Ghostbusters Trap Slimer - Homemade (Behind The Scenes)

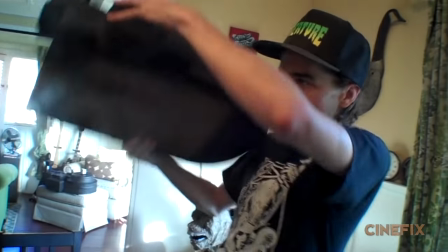You're not gonna have as much of the detail work because it's pretty much just to show that the other two guys are wearing something.
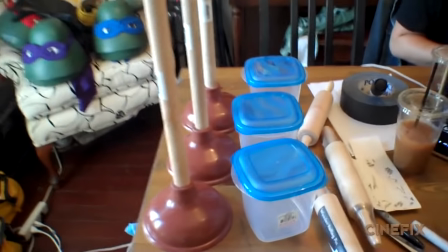And then the Ghostbusters all have the wand that connects to this Proton Pack that they're wearing. We started with a base of a plunger, a rolling pin, and a square Tupperware.
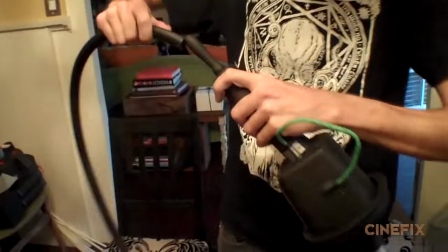Ben added on some other little details, and then the wand itself is attached to the pack using a garden hose that we painted black. We actually could have bought that same material that they use. They sell that at hardware stores, but it's actually really loud.
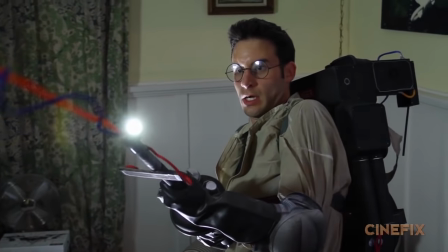I found that out when I made my Proton Pack all those years ago, and we knew that we had dialogue that was going to have to happen, so we tried to think of something that would be a lot quieter.
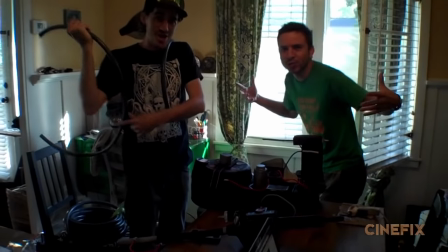And so we figured a rubber garden hose would do the trick. Ben's always hanging out with his hose. All right, so then it was time to make Slimer.
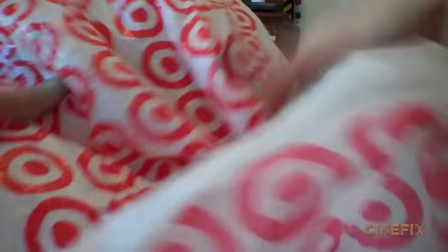It's basically just newspaper stuffed inside of plastic grocery bags. Ben built this thing.
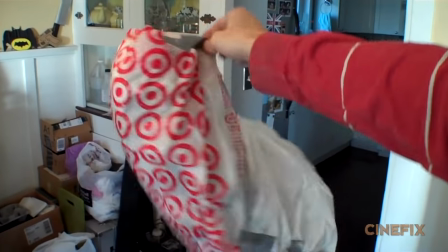He really just had to get the shape just right.
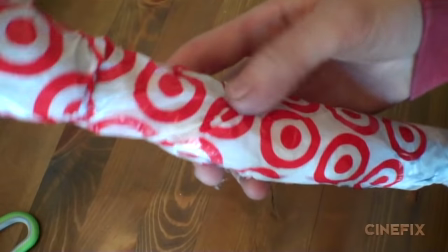He built the arms and that was also just newspaper wadded up with little fingers and stuff and then the plastic grocery bag over the top and some little sticks in there that you kind of stick it into the body.
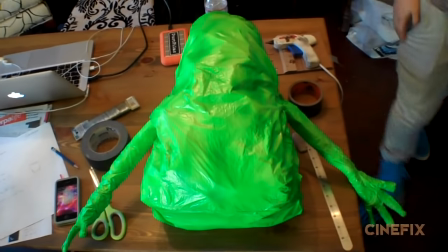Then it was just painting the whole thing green. We used a very bright fluorescent green problem with that stuff is it doesn't stick very well to the plastic bag so once the
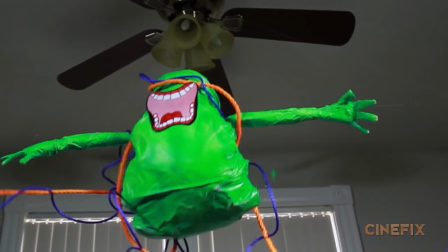paint dries and we even used a lot of clear coat it just kind of flakes off so a lot of it came off but for the most part we were
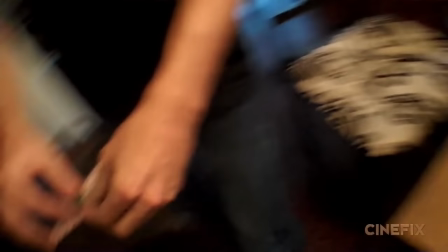just very very careful with it and then his mouth is just drawn and glued on there as well as the eyes so
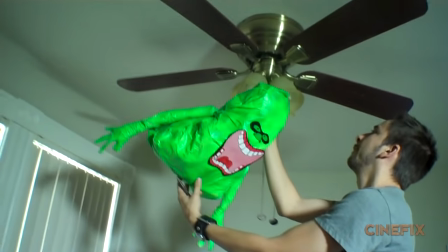shooting of the Slimer was a lot of fun we just attached him to the ceiling fan happened to be right where we needed it in the middle of the room and
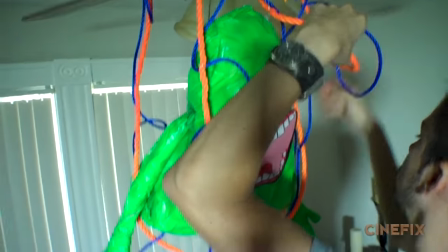then sort of drapes the ropes and the streams over the top of them and kind of wound it around and had him coming down the sides We
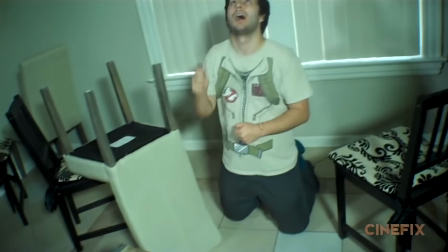wanted to have his arms flailing around so we used some fishing string attached to his arms So that we're getting those close-ups of him We just pull on the arms and they go flailing around and he just kind of shakes all around We just flash a flashlight and flicker the light when they're lowering him with their streams
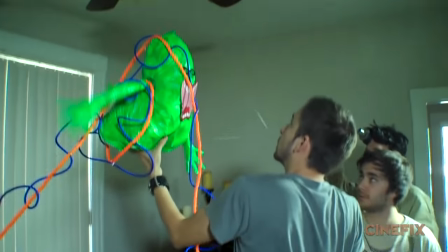We actually just looped some fishing string through a wire and at the right moment We're shaking everything we're flashing lights
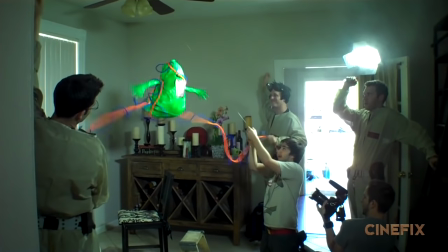and we just lower him really slowly so that you can see that he's descending So the streams are just made out of rope It was a yellow rope
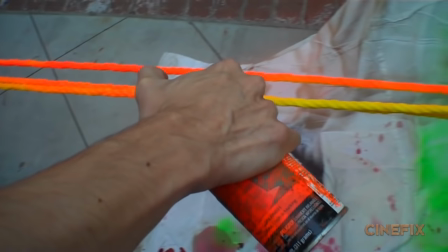that we started with and then bought this really really bright fluorescent paint And then we used a blue rope that was a little thinner and
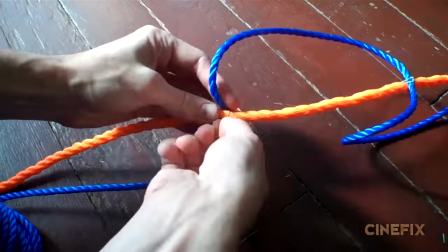sort of just round it around and kind of attached it in certain places So between all that and we're just gonna shake it around It sort of looks like their
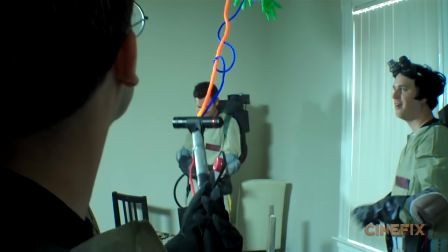electricity streams coming out so to attach these ropes at the end of the proton ones We just stuck some cup hooks in there
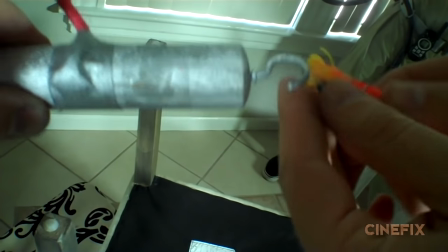So the end of the rope has a little loop on it And then we could just hook it on when we needed to and you could stand in place and then just shake it around really good But then the other element here is that we wanted a really bright light coming off the
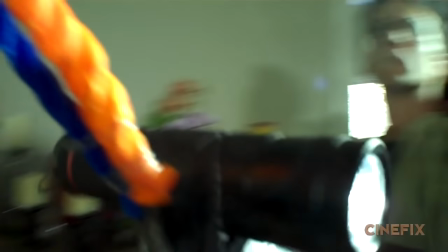very tip of the wands So we just put flashlights actually on the tips of the wands but pointed
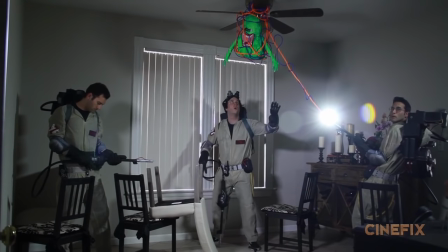directly at the camera lens So you get a nice cool glare out of the tips of the ones all right and
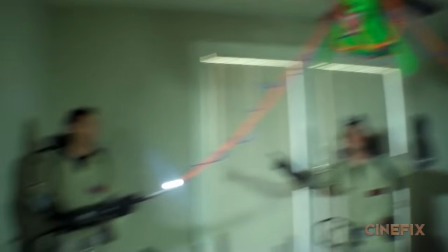Action so in homemade movies We usually try as best as we can to match up every little detail in the shot as far as the composition
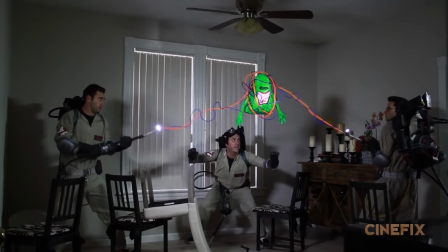So this is one case where we didn't really quite have the same scale as they did We are not shooting in a huge banquet hall like they
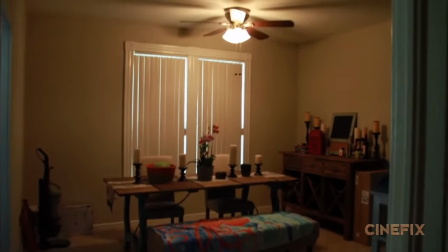were we went to my friend's house because she has a little bit bigger Dining room than I do with a taller ceiling So at least we have three Ghostbusters and Slimer and the streams and we kind of just tried to get the overall look of it and the Composition but just kind of
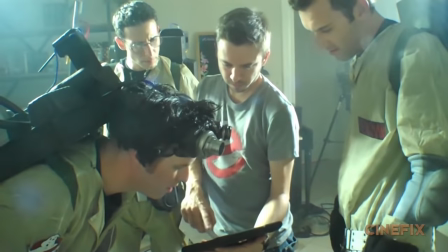scrunched down on a small scale So after we got all those wide shots in my friend's big dining room We kind of just came back
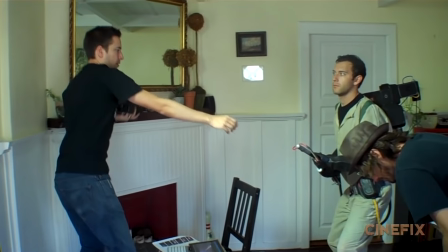to my house to do some of the insert shots So that's just some of the close-ups of people with their streams And so we just flicker the
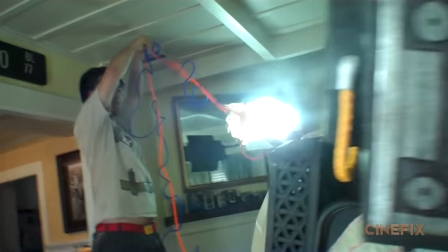flashlights and Bosco standing up at the ceiling like waving the stream So it looks like it's wiggling around for those close-ups We
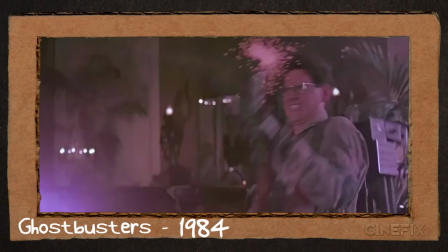weren't exactly sure what we wanted to do for the look of the wands because there's a lot of electricity and sparks We found this little feather that kind of moved around in the cool way And we thought that has a sort of a look of like sparks and if you shine a light on it looks really cool We
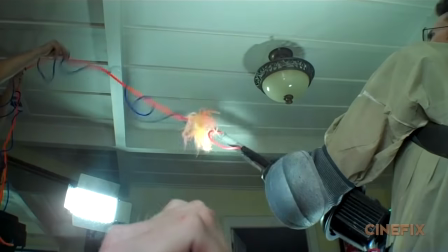actually did a lot of the shots with Egon using the little feather puff thing But once we painted it orange, I sort of lost some of its fluff and it looked a little bit weird Make men short your stream I don't want my face burned off
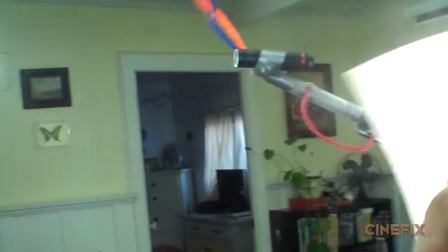So we ended up trying a different way Which was just going back to the trick of attaching a flashlight that points right at the camera So we
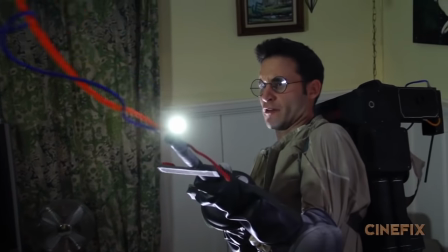did a whole pass with those and that ended up looking a lot better Make men short your stream I don't want my face burned off just before this scene is when Peter gets slimed So in the close-ups of Nate,
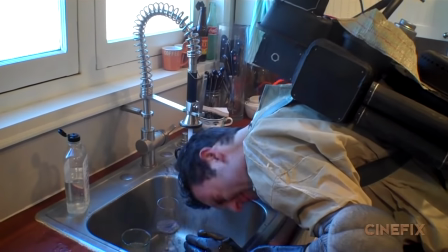instead of trying to use like Vaseline or anything actually slimy He dunked his head in the sink and just let it all drip down and that kind of stands in for slime
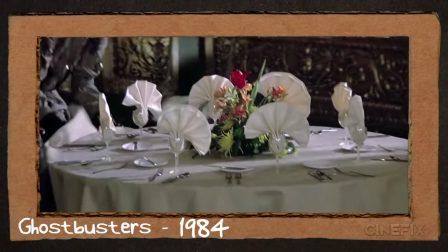Also back here at the house We did the shot where Peter pulls the tablecloth out from under the flowers So we
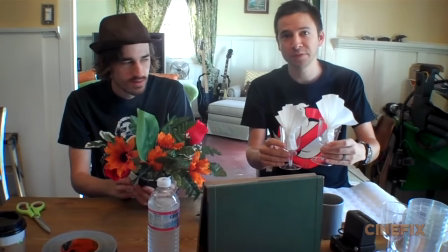just kind of set all that stuff up on my dining room table You know if this homemade movie scene doesn't work out We might open our own party planning business because
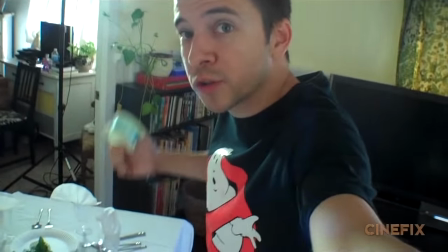we're really getting the hang of it So we want to make sure that these flowers do stay standing So when Nate pulls
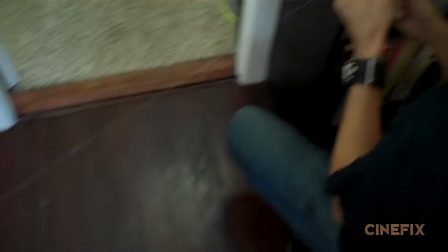the tablecloth out from under them I think I'm going to attach some fishing string to actually hold the flowers in place that way when he pulls everything else They sort of stay put in the middle.
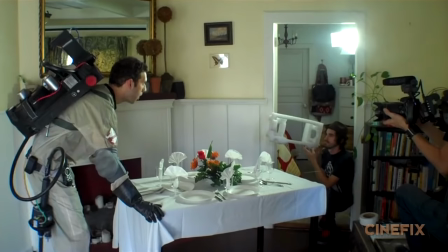So we practiced the move tons of times. We had Nate kind of going through the motions
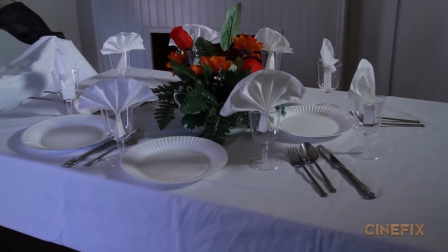We did a bunch of takes where he didn't actually go through with the full pull But we want to make sure we had it all down pat in the background of the original shot Somebody throws a chair in the background even so we just
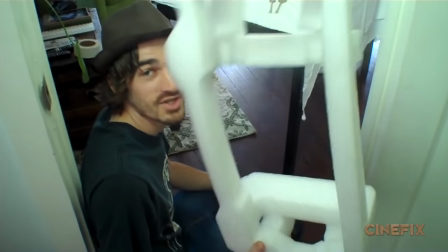threw like a piece of styrofoam in the background This is our chair just to you know have all the pieces there But when we felt like we had it down and the timing was right We went for it and we did it in one take action.
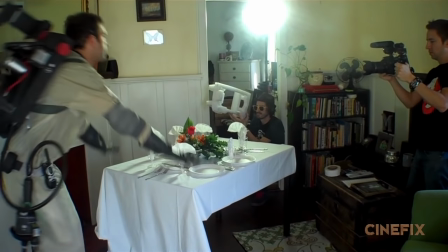Wait, wait, wait, wait. I've always wanted to do this
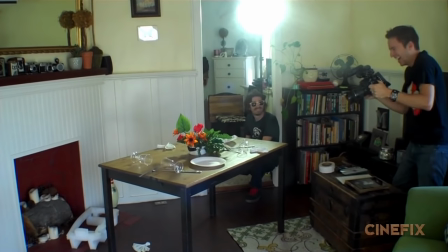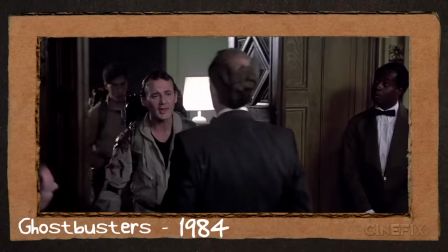We had a hard time finding a place that had double doors that open like that and the only place we could really think of that Was convenient was my back door.
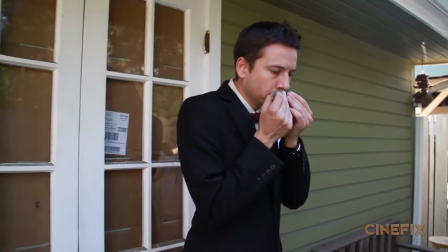Obviously this is supposed to be in a big fancy hotel But it was in the shade so we just kind of covered the glass with some
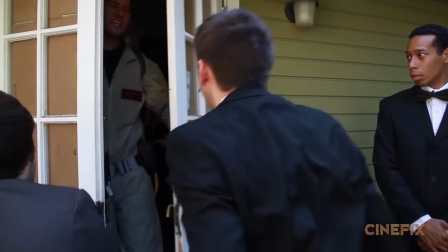cardboard So it looked like a solid door and then the ghost posters just come out So they're actually just coming out onto my back patio There's a
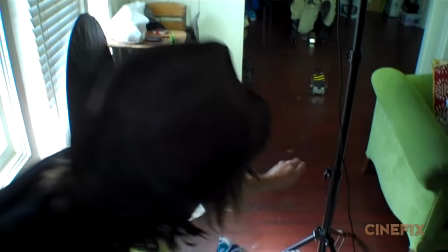bunch of inserts of the trap and we spent almost an entire day just doing those inserts So this trap is actually one that I built a
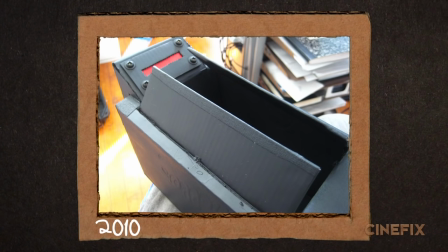couple years back for a totally different video And it's just mostly cardboard and some little screws and some paint So for this video,
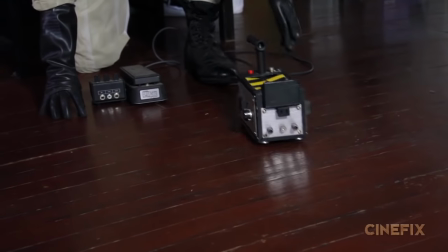I was happy to use that again and the first challenge was really getting it to slide across the room So we use some
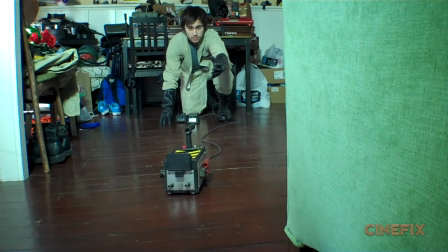fishing string and just pull the string and so it looks like he's actually throwing it But really it's just being pulled across the room
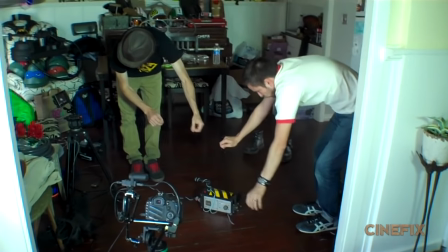It's magic We use the trick again of taking some light blue yarn and sort of wrapping it around that sort of looks like electricity It's electricity folks.
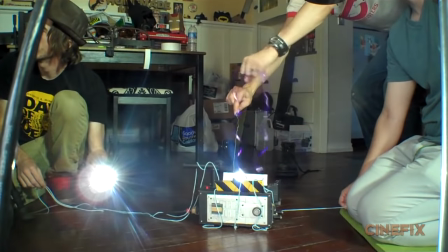It's electricity. This time We also use some shiny purple ribbon that we kind of like dangled around so that sort of matched some of the stuff that they did All right,
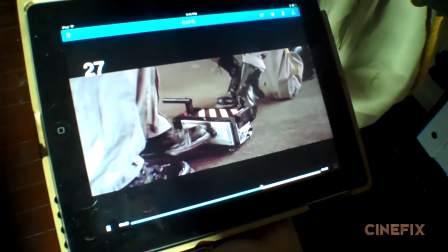so when he kicks the trap there's some electricity that flows through it So once again,
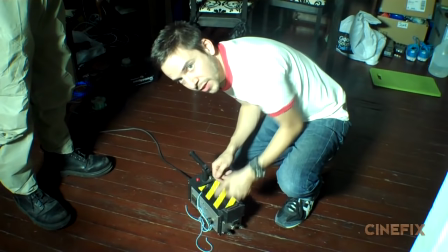we're using the yarn and we're just gonna drape it, but we're hiding it underneath So that way as soon as he kicks it the fishing line can pull it
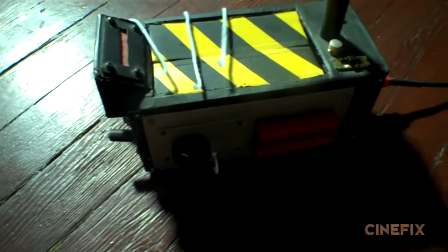up and over the box down around a hook So it'll go up and over and then hide behind his foot so the electricity just
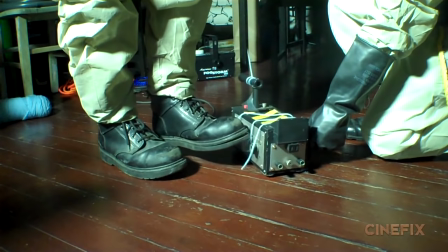flows over real quick.
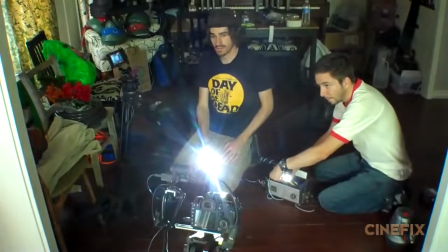One of the shots we kind of really wanted to see the beam of light coming out so we set two flashlights in there and we just put a little puff of smoke with a smoke machine so that lights kind of hit the smoke a certain way. When the trap closes there's a little blinking light on the side so instead of trying to hook up electronics or blinking light into the trap itself we
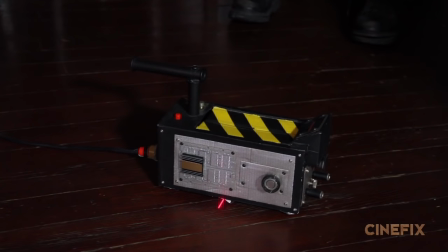just stuck a little piece of red plastic in there that's going to serve as the light and then I just hit it with a laser pointer
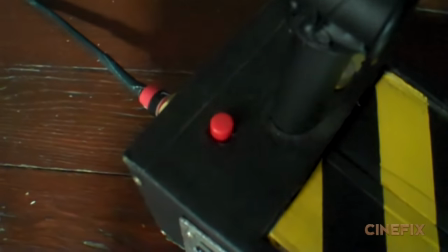and just sort of blinked it on there from a distance because it really just illuminates the whole thing. We're using lasers. And that's how you make a homemade Ghostbuster scene.
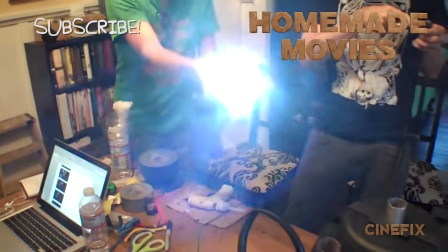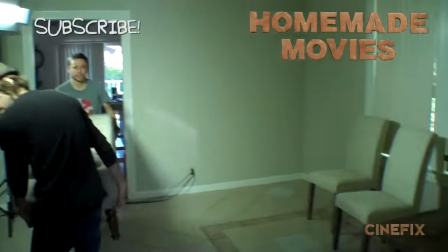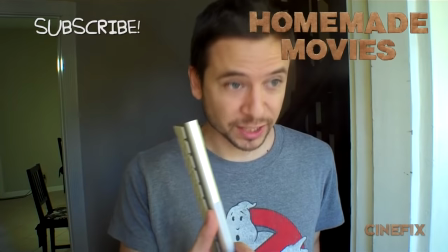Call that Ghostbuster over there.
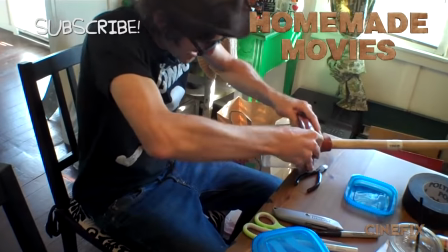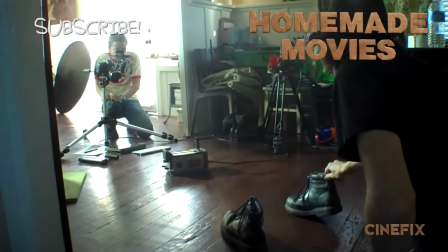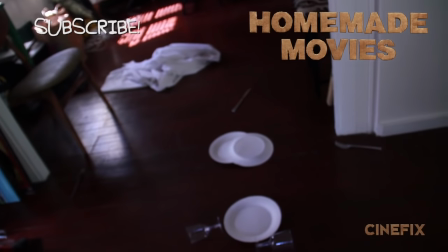That knife made it far over there, man. It's a nice distance.
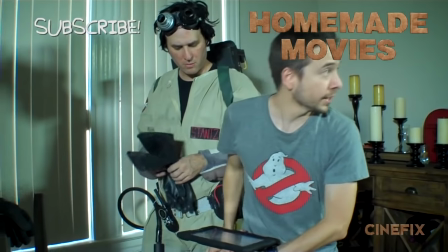All
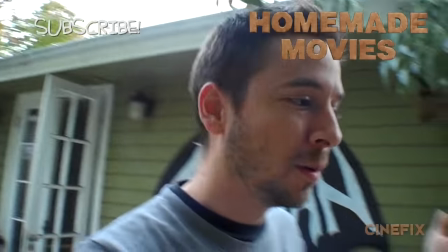right, there's a hole in our bucket, apparently.
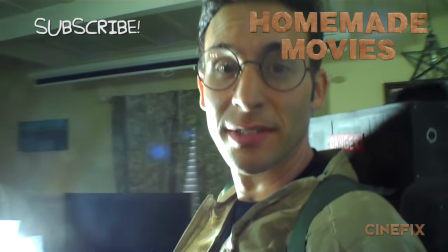I've always wanted to be Harold Ramis. I've always wanted to be JJ Abrams.
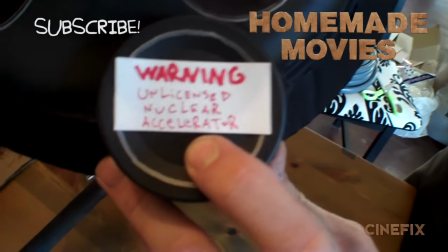Warning, unlicensed nuclear accelerator.
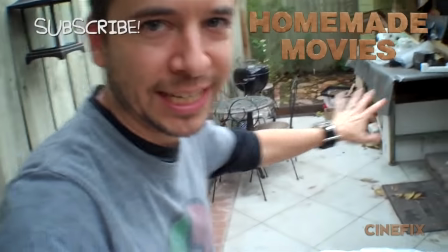Pay no attention to the fact that this bucket says P on it. That was for something unrelated. Well, it was a lot of fun making this homemade Ghostbusters scene.
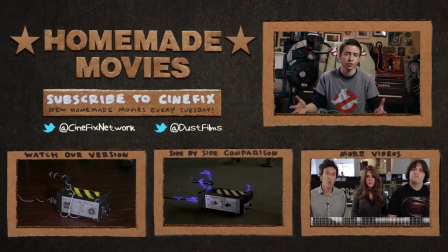It's been a favorite movie of mine since childhood. Let me know if you have any other questions on how he made it. And stay tuned to Cinefix for more homemade movies.
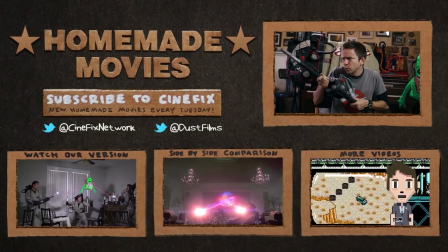Now where'd that slammer go? I ain't afraid of no ghosts. Ah! A ghost!